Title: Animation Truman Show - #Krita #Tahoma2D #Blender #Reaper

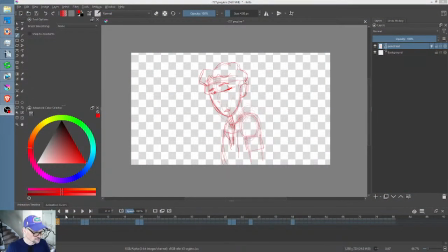Now this is interesting because initially this happens a lot. I animated it quite a bit more. So I had him, you know, he's kind of sheepishly over like this, and I had him kind of turn like this and talk to her.
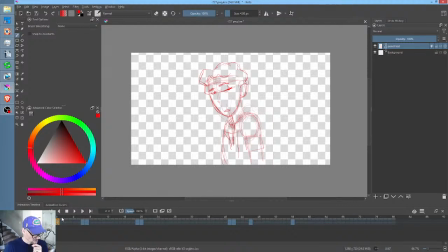And it wasn't that it was bad. It was actually looked pretty good, but it just didn't feel like what this show wants. So I thought, well, okay, you know, I'm always trying to think economically to a degree. So it's like, can I leave him in the same pose and really get the same effect? So his line of dialogue is,
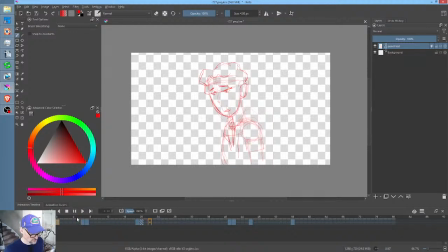look, maybe I was a little harsh too. And then he gives his Mel smile, and then evaluates whether she's buying it, kind of thing, right? And I have to say, once I did it this way, it just feels like Salt and Light.
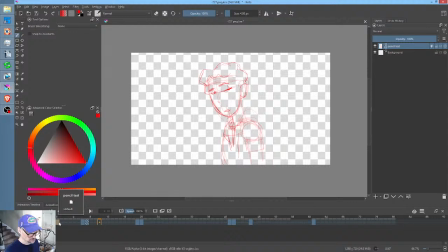You know, it feels like the show, like what it's supposed to be. So as I'm looking at this critically, what I'm saying to myself is, basically, what animates here?
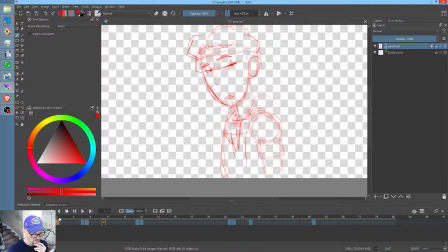Well, the only thing that animates really is his shoulders and his face. Therefore, and obviously the head is rigid, okay? So I'm thinking strategy here. What that means is I should be able to ink and paint his head as a single either layer or more likely a group, okay?
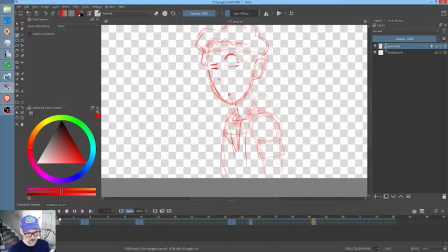So you can have the ink and paint or ink and color on different layers. But in any case, do the head rigidly, because as you can see, it just rotates rigidly right there. That's it. And the only thing that changes is the face. So the face, the mouth, the eyes should be in a separate layer.
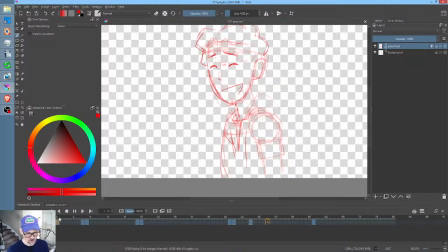So you got a layer for the eyes, you got a layer for the head, possibly a group, but think of it as a layer that has constituent sublayers. And then a layer for the body where you could use liquify to create the shrug.
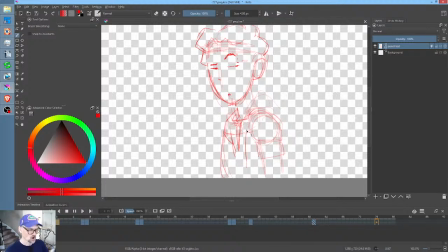So that means all I really have is one drawing broken into two groups or layers, and then some what I call secondary animation using digital tools to just rotate his head and to also just do the shrug thing. So that's the strategy, that's the plan going forward on this shot.
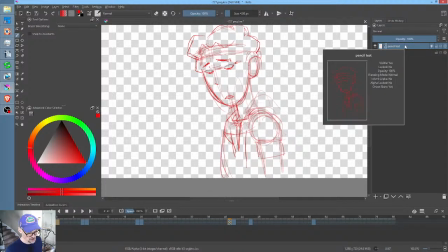So my normal practice here would be to put Mel in a group,
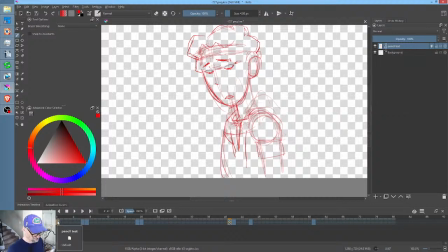although in this case I think what I'm going to do is I think I'll just go forward with an ink layer, and we'll just call it ink because we'll probably wind up putting it in a group called head.
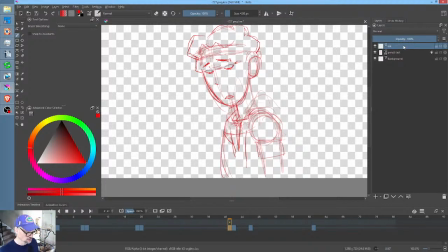So let's get the head inked, and then we'll go back on another layer and ink the body. So they're inked separately. Then we can put the color in. So that's step one. Step two, add the color. Step three, add the secondary animation. The whole thing, oh, let's take a guess.
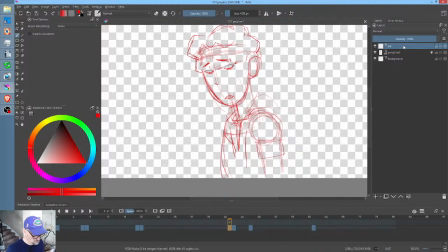I'm going to say the whole thing should take an hour. Okay? Let's rock and roll and see what happens. If it does take an hour, that's pretty impressive. An hour for a 10-second shot. Dropping in the background is going to be cake. So, here we go.
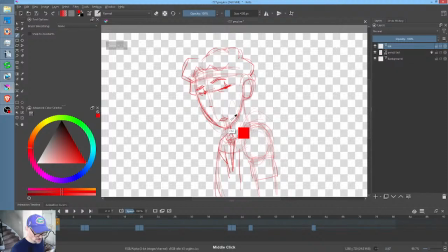Ready, friends? And you know, if you're going to do it this way, then let's go ahead and insert a keyframe here on the ink layer. Remember, we're really only inking the first frame. Everything else is going to be secondary animation.
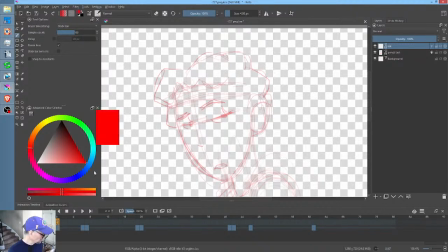So I'm going to hit the Q key and hit the X key to switch to black, Q key to turn on the stabilizer, and then I just want to make sure I get these ink lines crisp.
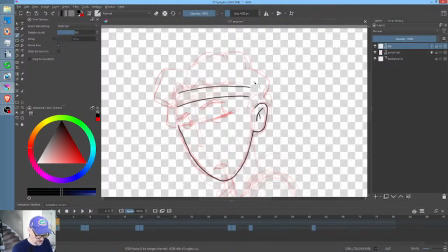Okay, I'll go ahead and smack in his headband and then plan on erasing back out of it. So 1,